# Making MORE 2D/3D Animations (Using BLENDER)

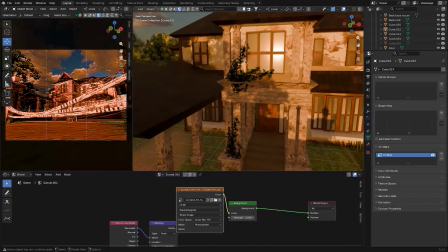(12:28)
Oh, and also I added a few vines. I added like 2 vines here. But later in the fourth shot or scene, it's gonna have a lot more vines because you know it's a lot more abandoned.
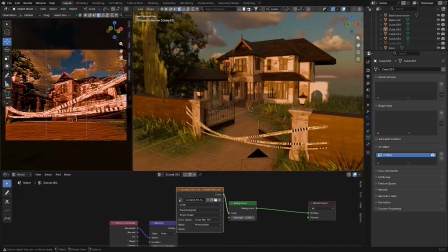(12:43)
And yeah, that's the sunset scene. Now this is the last shot.
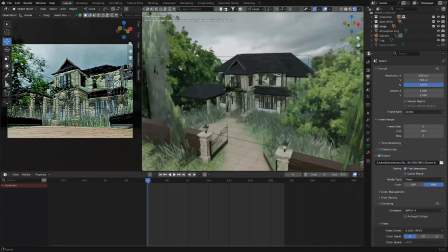(12:49)
It's tilted. So I made the house a lot more abandoned. I added more vines, like I said.
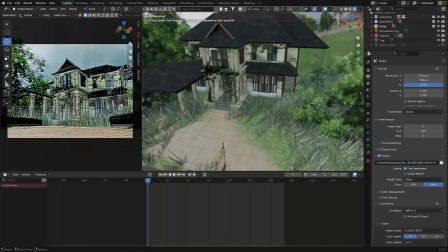(12:55)
I made the grass a lot more taller. And I made the trees way taller.
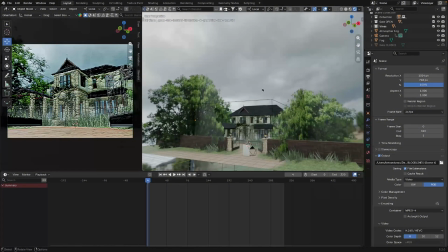(13:01)
Like I wanted the last scene to be foggy and gloomy, and so I used this HDR again from Blender Kit.
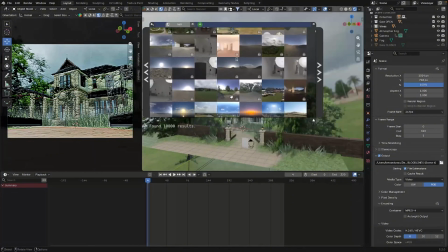(13:09)
I forgot which one I used. Oh, I think it's this one. Suburban football field.
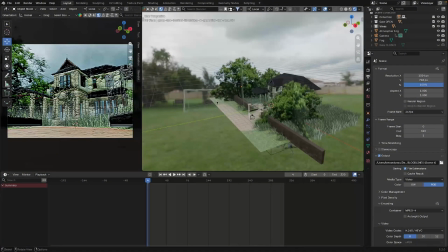(13:16)
When there's a football field right there.
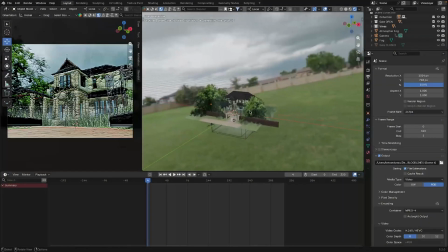(13:18)
So yeah, it's tilted because I wanted the clouds to be more visible in the scene.
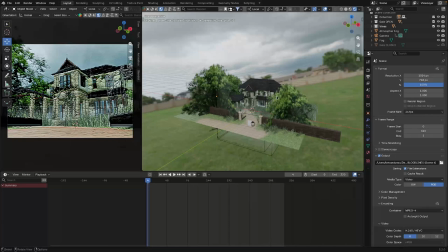(13:26)
Because when I didn't tilt it that much, it wasn't showing the amount of gloominess that I wanted.
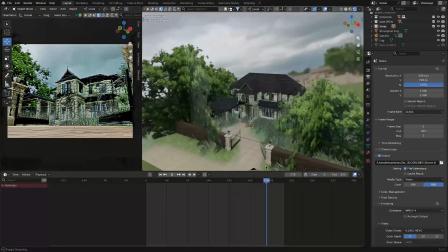(13:33)
I also forgot to show for the other scene. I added some camera movement. I also animated the HDR so that the clouds, it looks like it moves.
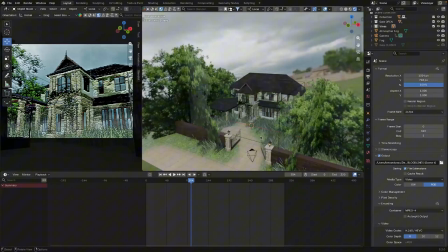(13:42)
So the environment part is done.
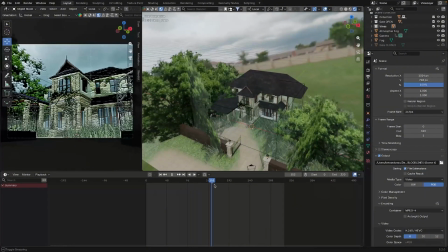(13:45)
Just need to animate the things that I want to animate, and yeah, and we move on.
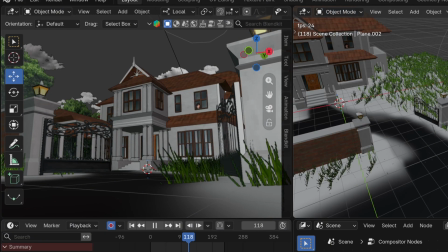(13:53)
I also forgot to mention this, but I added some wind in the first shot of the animation.
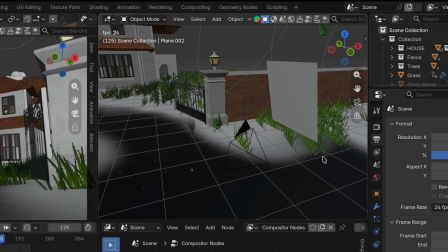(13:59)
So I animated the leaves being blown away by the wind using some wind physics in Blender. And so yeah. Okay, editing Betran here. So as you can see,
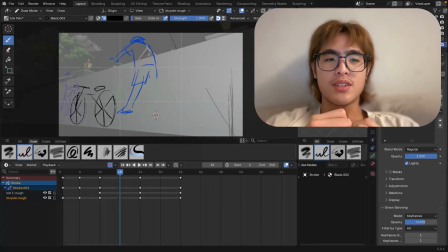(14:15)
at first I tried animating the characters that I wanted in the animation in Grease Pencil in Blender. However, it didn't turn out the way I wanted to be.
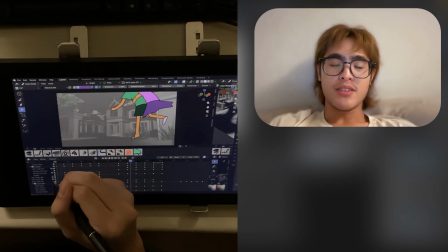(14:27)
Like the results were just not what I wanted. So I redid it in a different animation software or app in this case, which is ToonSquid.
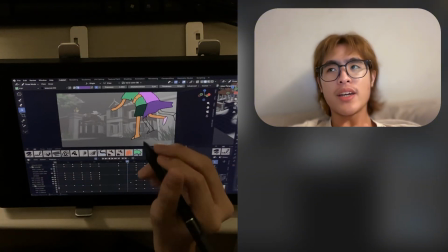(14:36)
And the reason why I didn't try again animating in Grease Pencil is
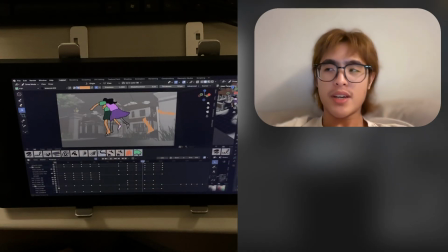(14:40)
because I wanted more flexibility and I wanted to multitask more.
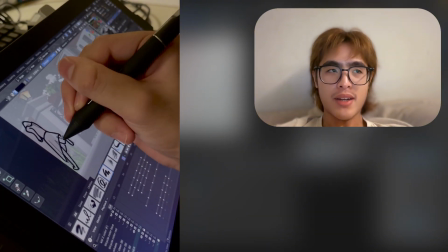(14:45)
And so animating in an app with my iPad, I could animate anywhere, anytime.
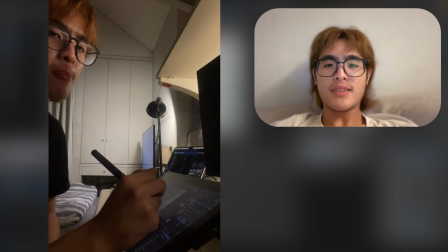(14:53)
Like for example, if I want to animate in my bed, I can. If I want to animate in a cafe, I can.
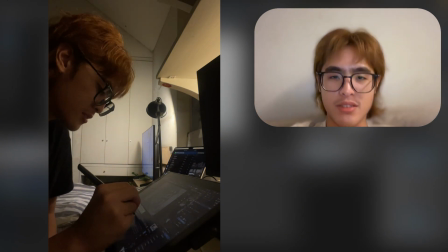(14:58)
I didn't want to sit down in my desk for hours because I also had things to do.
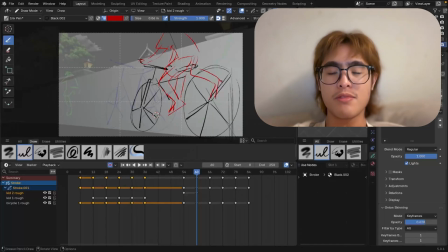(15:04)
I also have other hobbies like skating. If you don't know, I'm a figure skater.
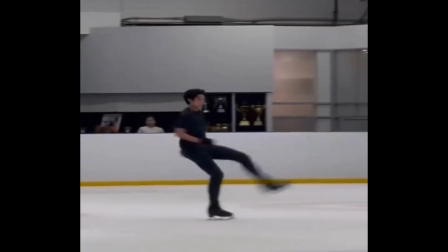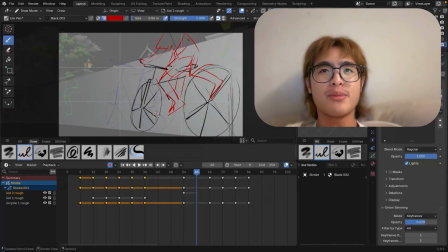(15:14)
Yeah, I wanted more flexibility.
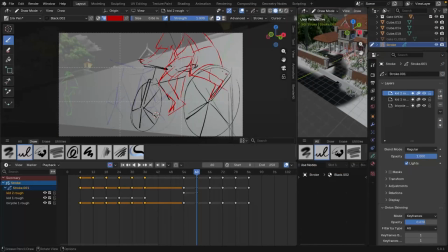(15:17)
So here's me rough animating the characters in Grease Pencil.
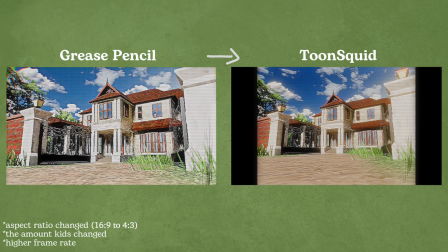(15:24)
But I'll show you guys the before and after me animating in Grease Pencil versus me animating in Toon Squid. I end up animating everything, all of the characters in Toon Squid. I really love the interface of Toon Squid.
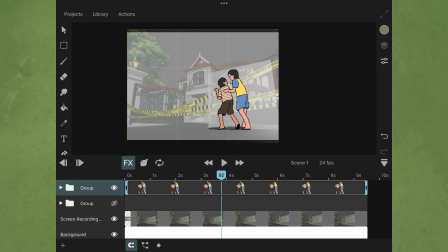(15:41)
I feel like it's very user-friendly. It's very easy to navigate around.
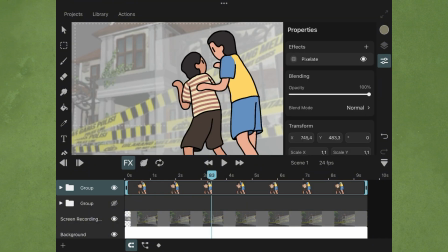(15:46)
There's also a lot of cool features in it. I personally love the pixel effect.
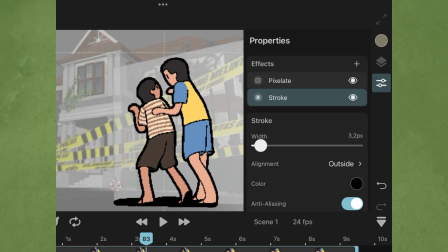(15:51)
They have like a lot of effects in their effects library, and so I really recommend to use them. So Toon Squid is a one-time purchase and it only costs but no, it's worth it.
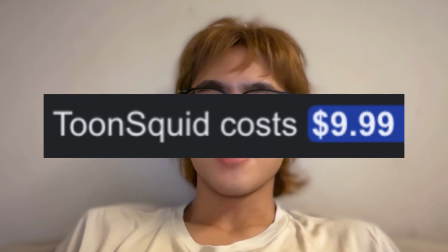(16:03)
It costs around $10, but in rupiah it costs like around
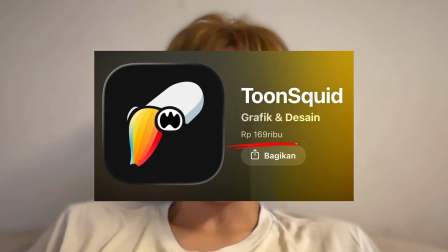(16:09)
170k rupiah, which I think again it's worth the purchase because they have a lot of features like I said in there.
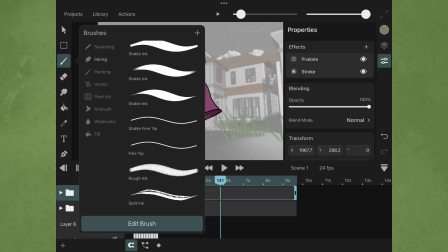(16:19)
So yeah, if you're looking for an alternative, cheaper animation software or app, I highly recommend Toon Squid. It's worth it. Not sponsor or anything, but Toon Squid, if you want to sponsor me. I've been a user since 2 years ago.